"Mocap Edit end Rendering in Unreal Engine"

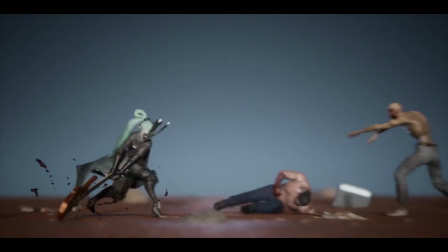0:04 Hello, in this video I will explain what I'm going to add this video tutorial series.
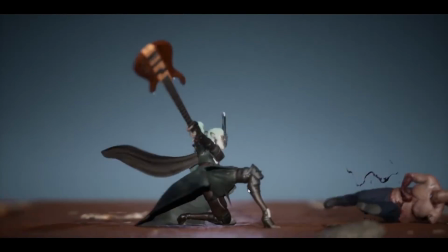0:11 Recently I created this short video clip just for personal test.
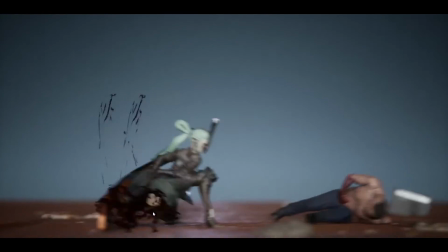0:21 So when I create this one, I use the motion capture data and I edit the motion capture data and some
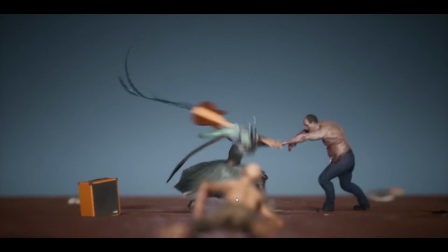0:29 are keyframe animation some are motion capture data and and I rendered this animation in Unreal. It was my first time to render in Unreal using sequencer and I found this one of the
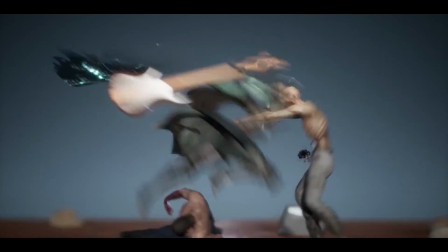0:43 best way to render short clip and it makes really easy to add effect
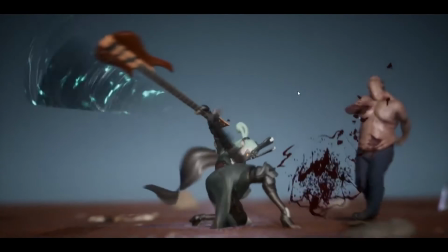0:50 like like sword trail like this or blood
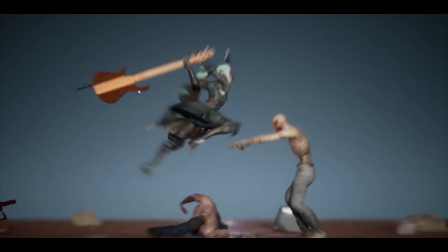0:56 effect I some are I bought in Unreal market and some are free some are
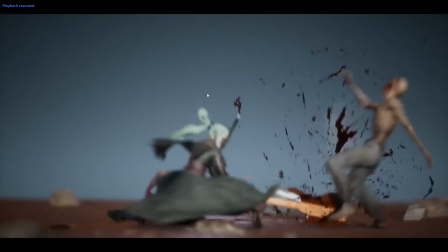1:03 you have to pay but it's not really expensive so yeah I will explain how I added this effect
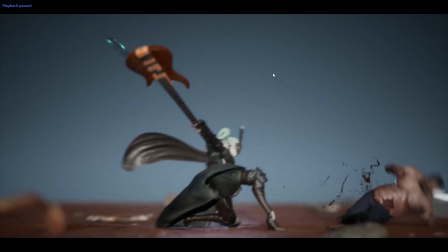1:10 and then so let me show you how
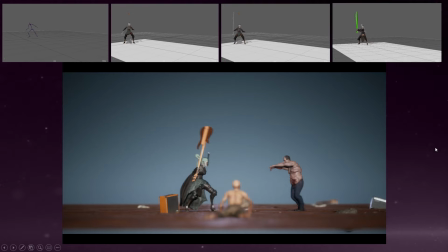1:16 I edited this main character I will roughly show you how I edited this mocap data as you can see here this one was raw mocap data that
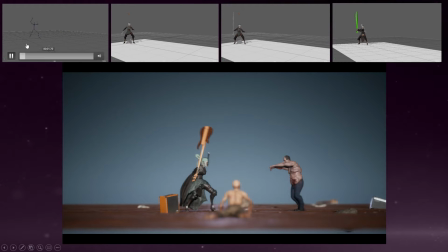1:30 I found in lowcoco motion library and I will explain later how you get this mocap data. It was free mocap data and I applied that mocap data to my character. Then still raw mocap data and I created,
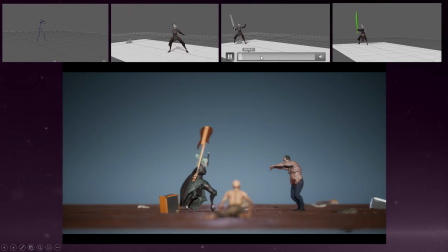1:49 I edited on top of this base animation, I added to that motion, a bit stronger. And then yeah this still here, this looks better than previous part. It's too fast, which makes really light, the weapon looks a bit light.
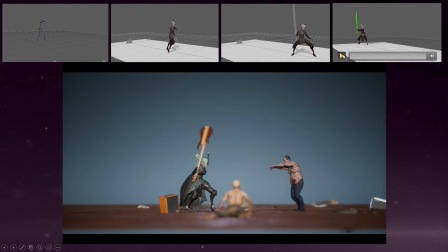2:09 So I change the timing and pose a to be so it looks happier before and also I had some secondary motions on top this character so and then the
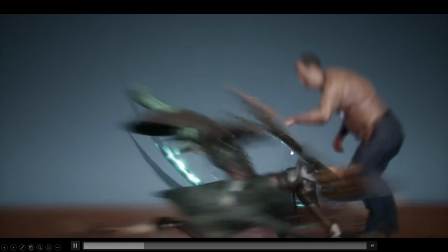2:26 end this was a final animation so